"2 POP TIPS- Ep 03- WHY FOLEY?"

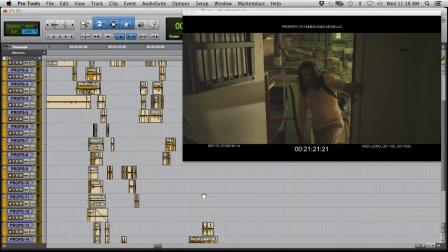[4:20]
In previous videos, you've seen how we deal with preparing for this particular scene like this. And you've also probably seen the recording of it, but the power of redoing that from scratch is immense.
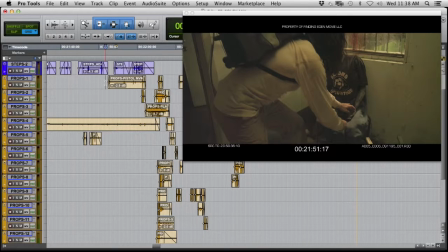[4:40]
You can see right here we have all these different elements on different tracks,
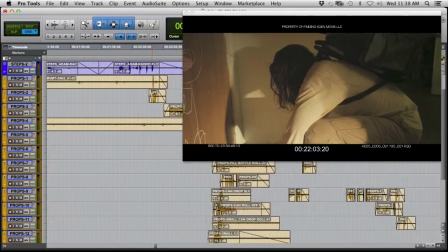[4:46]
which, I've explained in the previous one, but it's,
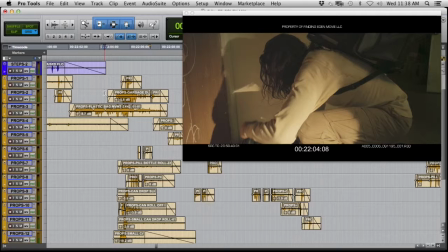[4:50]
now you have the ability to keep everything completely separate, and now you can mix it separate, and the director can say, I need this to be loud or this not to be less loud, so we don't have to deal with that production audio anymore.
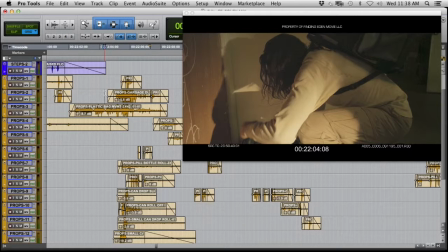[5:05]
And there's no dialogue in this scene anyway. apart from his line at the end when he puts the teddy bear down and he's breathing throughout, that'll be ADR, which we can get to in a future episode.
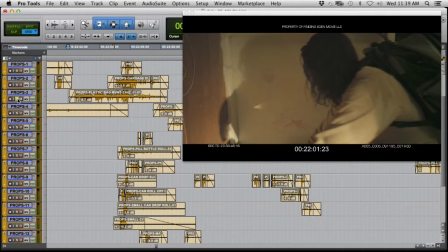[5:18]
So let's kind of break this scene down track by track so we can take a listen to things a little bit more individually.
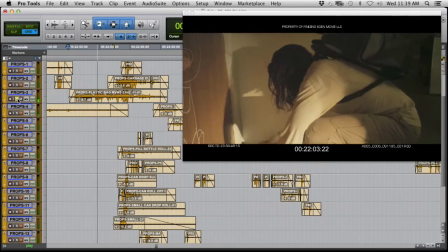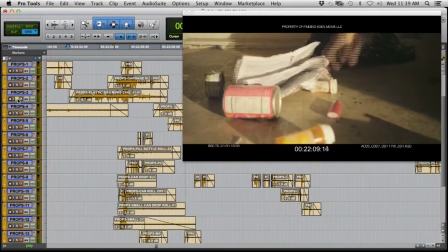[5:33]
So that's the general sound, and we also have a fill for the garbage bag.
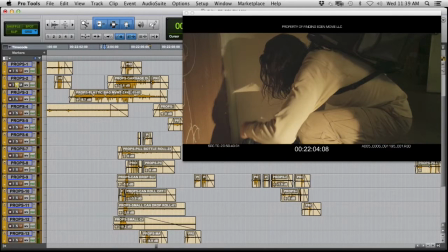[5:42]
So those are the two general ones that we did. But then you have, this pill bottle, for example, all of these things.
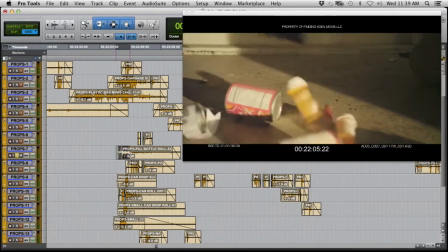[5:53]
Let's look at this. There's a lot of things that come out of that bag, and they just go everywhere. You have no control of that.
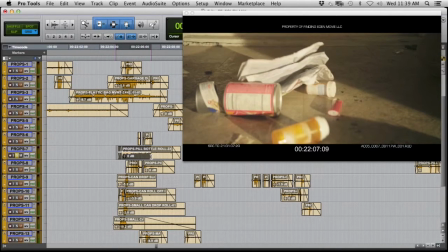[5:59]
So there's a pill bottle bouncing. There's a can that rolls off to the side off screen.
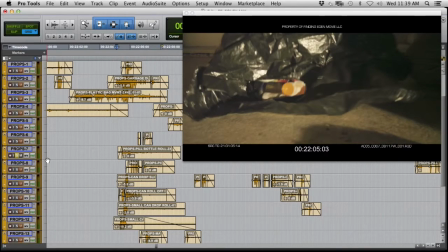[6:05]
So we had to do every single element separately. So there it is. You can hear the pill bottle rolling off to the right-hand side. And there's this one right here.
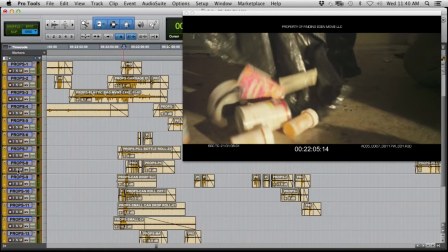[6:23]
That's the pill bottle that's right in front of us. And there's a can drop right here.
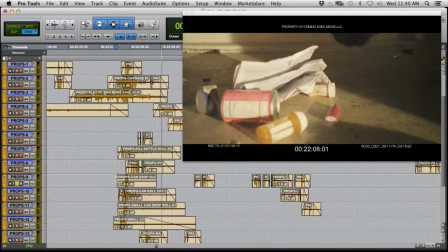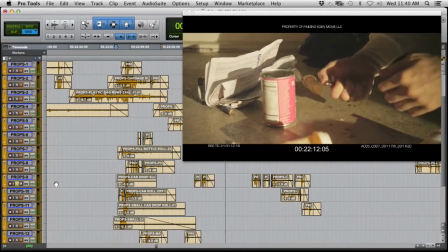[6:35]
And then he picks it up, of course.
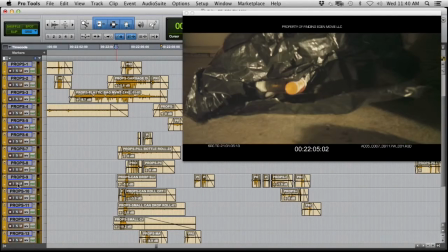[6:42]
And of course, you're hearing the reverb, the ambience of the room, because we've applied a reverb to it to make it sound like it's in that room. That's what makes it a little bit more real. So we have a
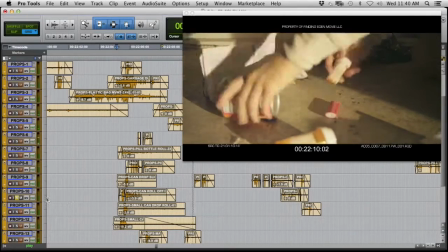[7:01]
can that rolls off there that hits a pill bottle and knocks it on its way. So
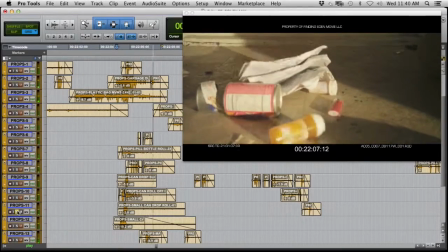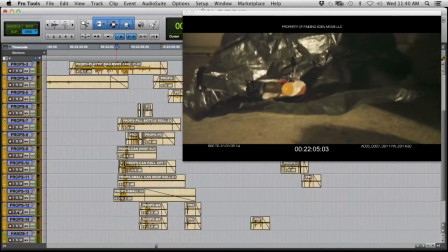[7:10]
you can see the detail that goes into this.
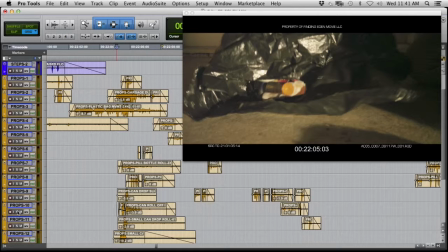[7:15]
And that's the reason why we do Foley, because the production audio, just isn't right, because you have that electrical equipment that doesn't make sense. For this particular scene, definitely. And for someone to clean everything up, then it's a lot of work.
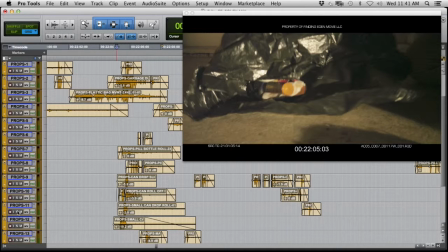[7:32]
So what we need to do, we need to replace all those sounds in Foley and create a brand new soundscape.
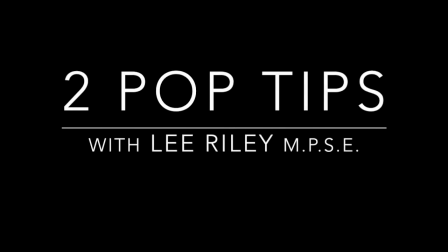[7:40]
Thank you for joining me for this episode of 2Pop Tips, and hopefully you'll tune in next time for another behind-the-scenes look at audio post-production. I'll see you then.